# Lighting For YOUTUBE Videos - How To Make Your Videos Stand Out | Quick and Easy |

What's going on, everybody?
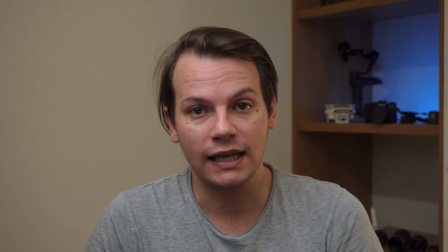[0:01]
I'm Pierre from Weebie Creators, and today we're going to be taking a look at how to use lighting to make your footage go from this to this.
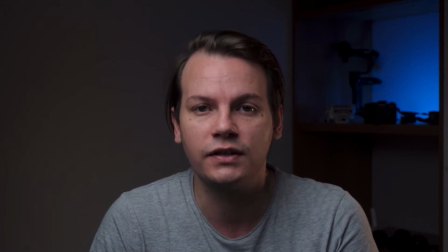[0:09]
So whether you're into YouTube, photography, or video production, you'll soon come to realize at just how important lighting is. Lighting can completely change the look, quality, and feel of your image. It doesn't matter whether you use the best camera or simply a cell phone. You can still use lighting to create an image that looks amazing. So now I'm going to show you how I set up this shot for today's video. The best way to approach this is to think of it as a blank canvas. So step 1 would be to turn off all the lights.
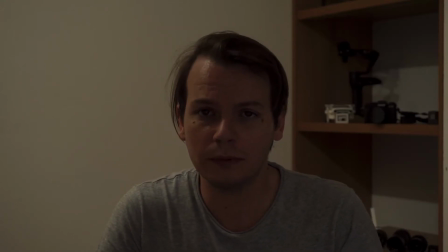[0:40]
So once all of your lights are turned off, you have a complete blank canvas to start throwing lights onto.
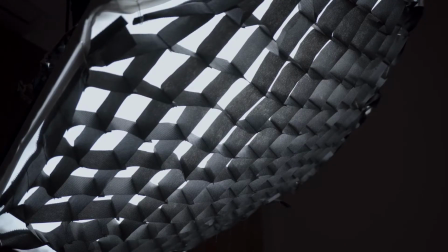[0:45]
Your key light would be the main light source for the image.
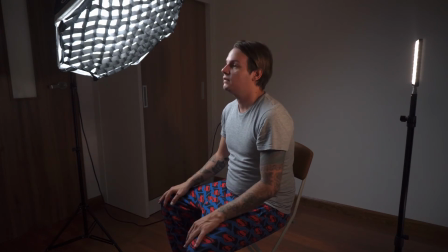[0:49]
So a good place to start with your key light is setting it at a 45-degree angle from your subject.
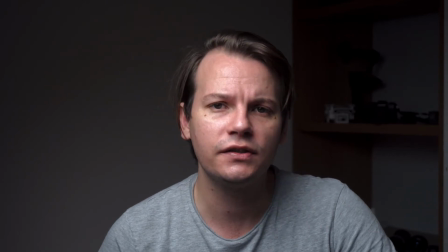[0:55]
So now I've got my key light on, but the key light is just too bright at the moment, so let's start dialing it down.
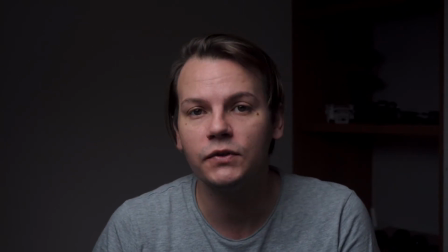[1:01]
You also have two options when it comes to adjusting the brightness of your key light. The first step would be to move the light away from your subject, or simply angle it away, and by doing this you will get less light on your subject. But by doing this you may create spills in other areas of your shot.
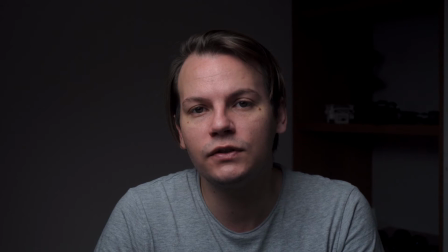[1:17]
The other solution would be to get a light that's dimmable, to be able to adjust the brightness levels of the light without changing your placement.
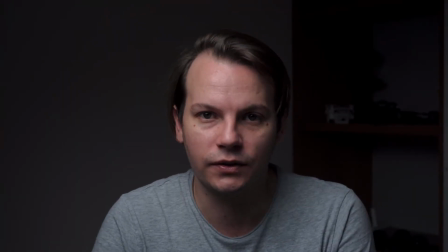[1:26]
Or you can even clip on a honeycomb grid to make the light more directional. So the overall brightness of the light is looking pretty good right now.
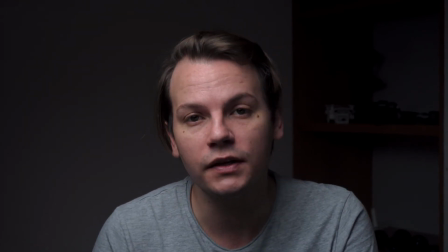[1:34]
The next step would be to decide if you want to use a fill light and how much of it.
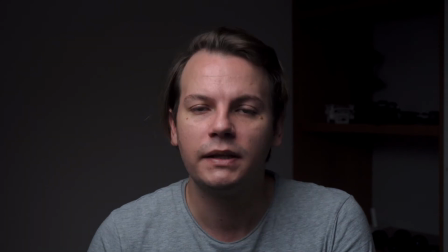[1:38]
The key light is great for the side of the face that you are lighting, but this would introduce more shadows and your footage might look moody,
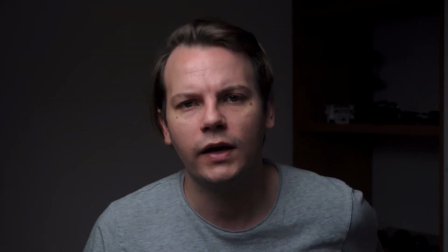[1:46]
and this might not be ideal for the type of video that you are shooting. So to help minimize the shadows created from the key light, we will add a fill light.
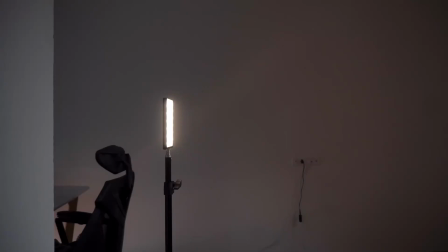[1:54]
For the fill light,
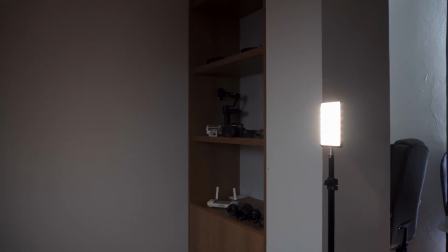[1:56]
I will be using a smaller LED light at a lower brightness level and angle it again to get the right amount of balance that I want.
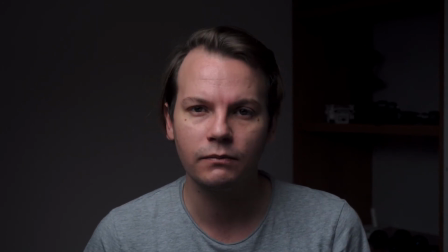[2:04]
For today's video, I've decided that I do want a little bit more shadow to make the shot more cinematic and moody,
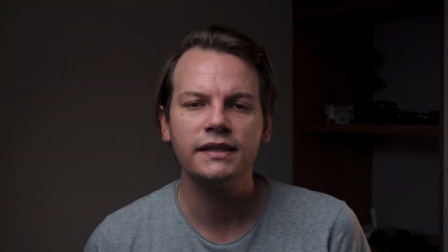[2:11]
but I don't want the shadows to look too harsh and moody. So now you can see that the shot is already looking much better as what we started out with.
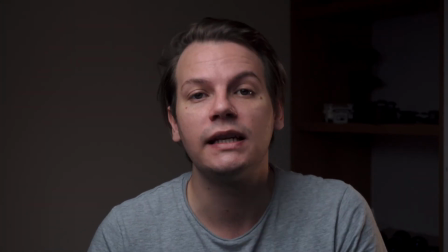[2:19]
Overall, the image is now better exposed and the lighting is looking much more flattering. The next steps are additional, but it will make your footage look much better and would give you that extra pop.
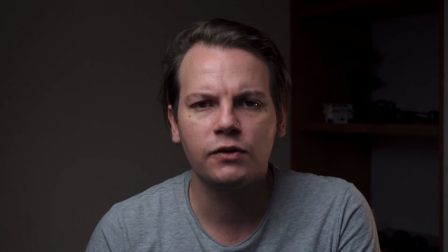[2:30]
So let's try to add some practical lights in our shot. So practicals are the lights that would appear in the frame of your image. They are typically used to add some color or just some nice room ambience in your shot.
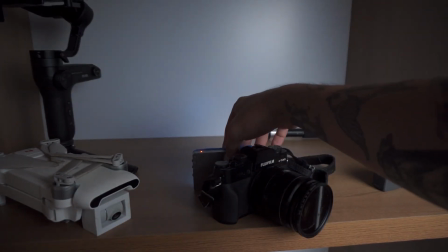[2:42]
So for today's video, I'm gonna take my small LED light with a blue gel and place it in the back of my frame or wherever it looks great.
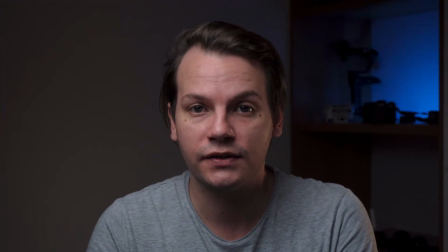[2:50]
So now I can see that my practical light is turned on and it just gives you that extra pop.
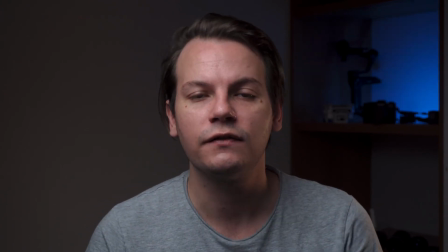[2:55]
Remember to get creative and always try out new ways of lighting your videos and creating a mood that you like. So that's it for today's video. I hope that you enjoyed it and found some of these tips helpful. Leave those comments down below, hit that like and subscribe button, and remember, stay creative.